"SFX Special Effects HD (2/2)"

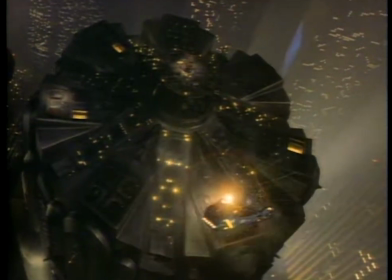250s
That puts into play a whole series of
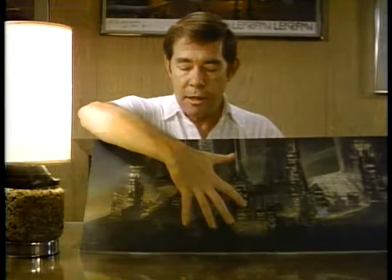255s
construction ideas, such as elevated roadways, huge access pyramids up to the towers that are the buildings themselves.
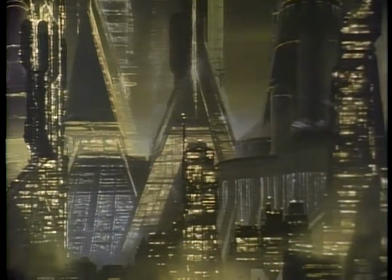263s
And for the particular reality that we were creating for Blade Runner, we wanted a sort of moody,
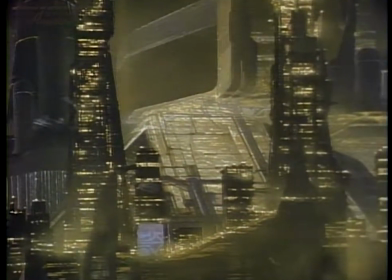270s
almost a oppressive technological atmosphere.
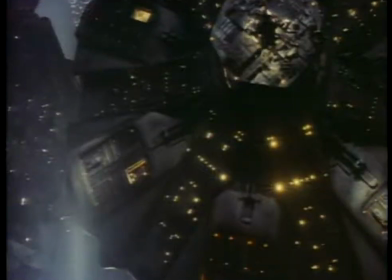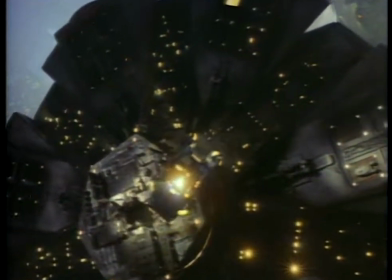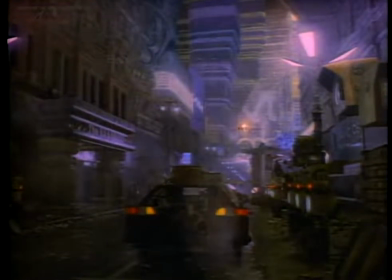289s
Science fiction films like Blade Runner provide plausible visions of the future based on sound sociological projections.
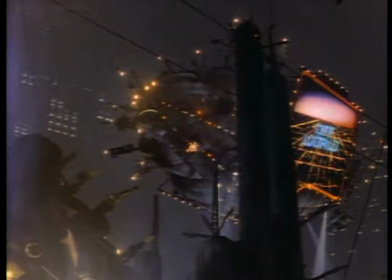295s
These previews of possible future societies
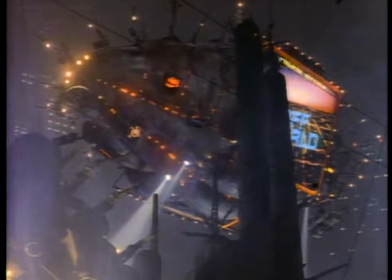300s
can both instruct and forewarn.
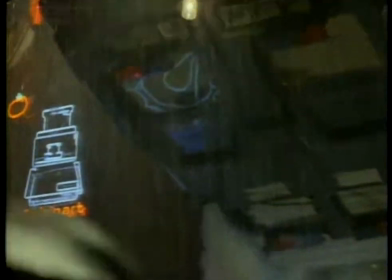308s
Futurists like Sid Mead study the leading edge of today's technology and try to imagine where these technological breakthroughs will lead us in the future. We are riding on this little planet around the sun, hurtling through space towards some unknown point, and how we get there and in what kind of style and in what kind of mental and spiritual and emotional state is purely dependent on ourselves. We have nobody else to depend on, or to blame for that matter, than our own averaged intelligence.
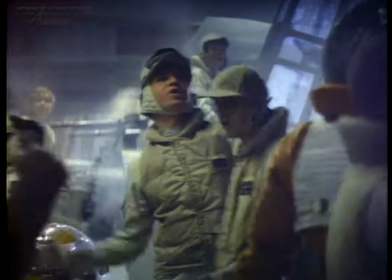344s The first transport is away. The first transport is away.
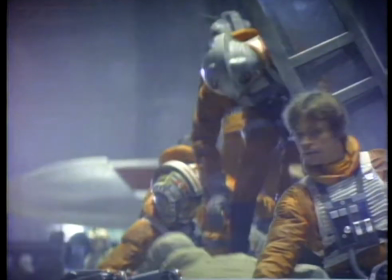352s
Spectacular action. Great to look at. You may not be aware that it sounds terrific too.
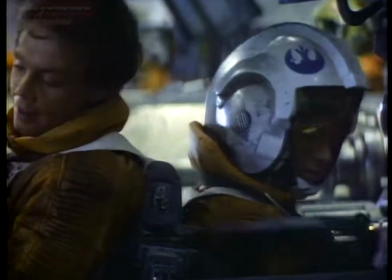360s
Listen carefully for a minute.
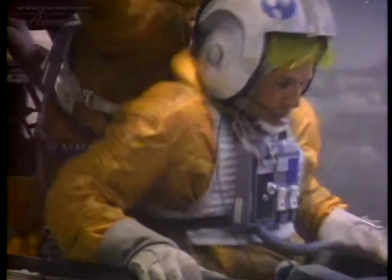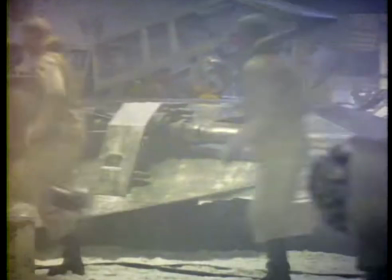368s
You are hearing a state-of-the-art movie soundtrack. Dense, richly textured, with a powerful effect on your emotions.
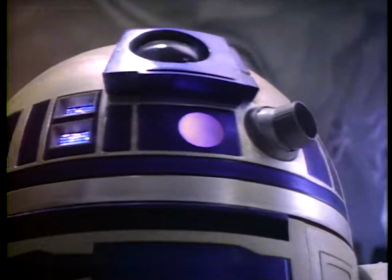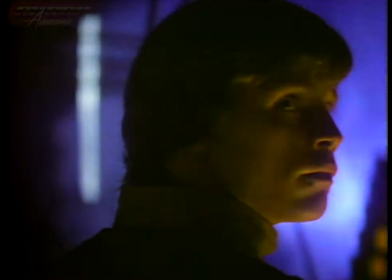384s
Sound effects play a surprisingly large role in the experience of a movie.
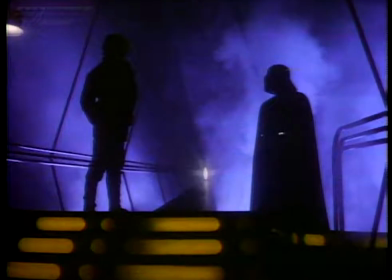392s
They add texture and reality to every scene.
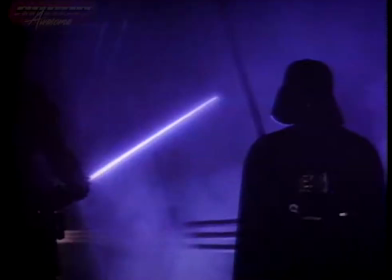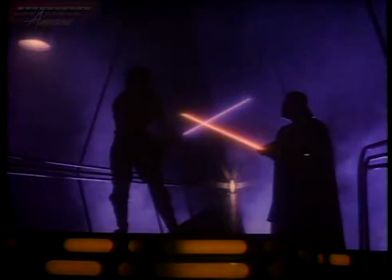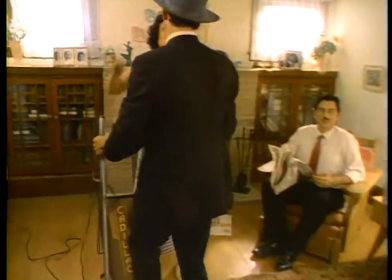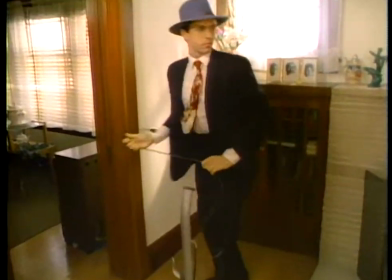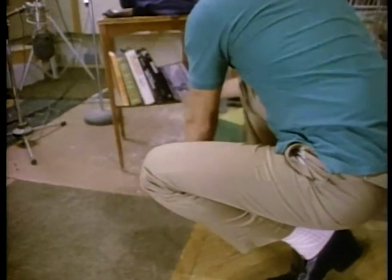420s
At Hollywood's Nyman Tiller Associates, matching footsteps is one of the many tricks in a repertoire of movie sound magic.
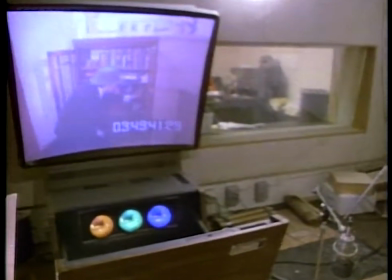428s
On the Foley stage, natural sounds are created by an artist called a Foley walker.
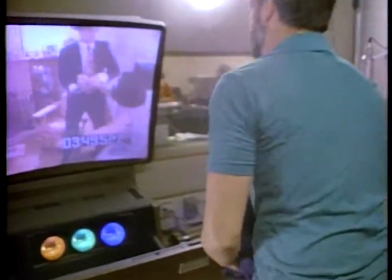433s
The Foley walker must have the skill and timing of a dancer as he matches sounds simultaneously to the picture.
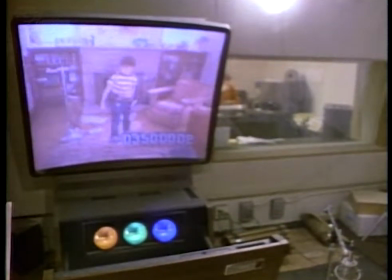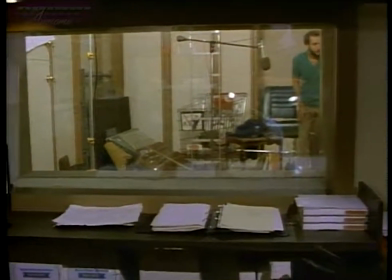448s
Sound effects like these are commonly added to a movie after it has been shot.
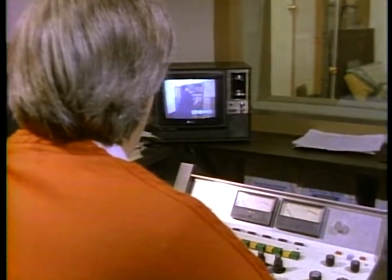452s
This allows the mixer to isolate the separate sound elements and enhance their quality.
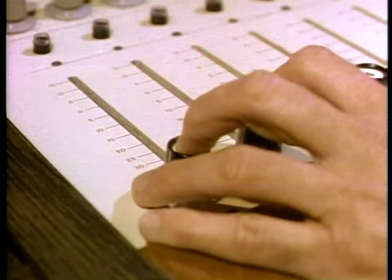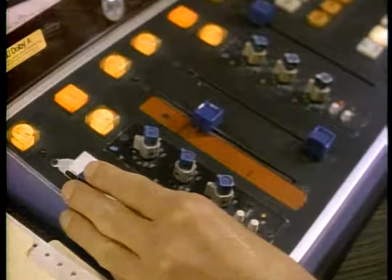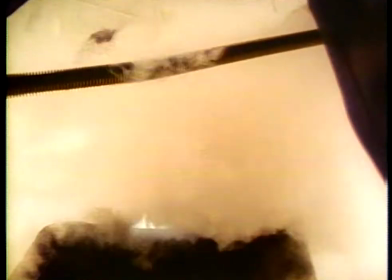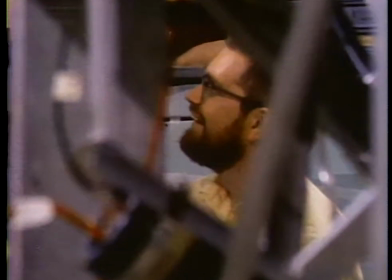476s
Building the sound design for a film is a complex endeavor. Some movies have nearly 100 separate soundtracks.
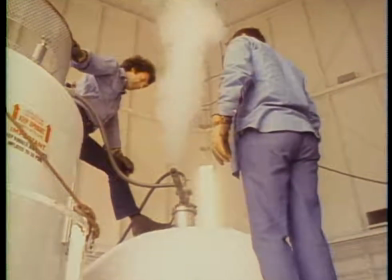486s
Today, electronics and computers assist in this process on many levels.
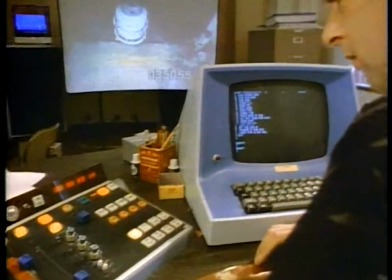493s
At Nyman Tiller, one major innovation is the access system.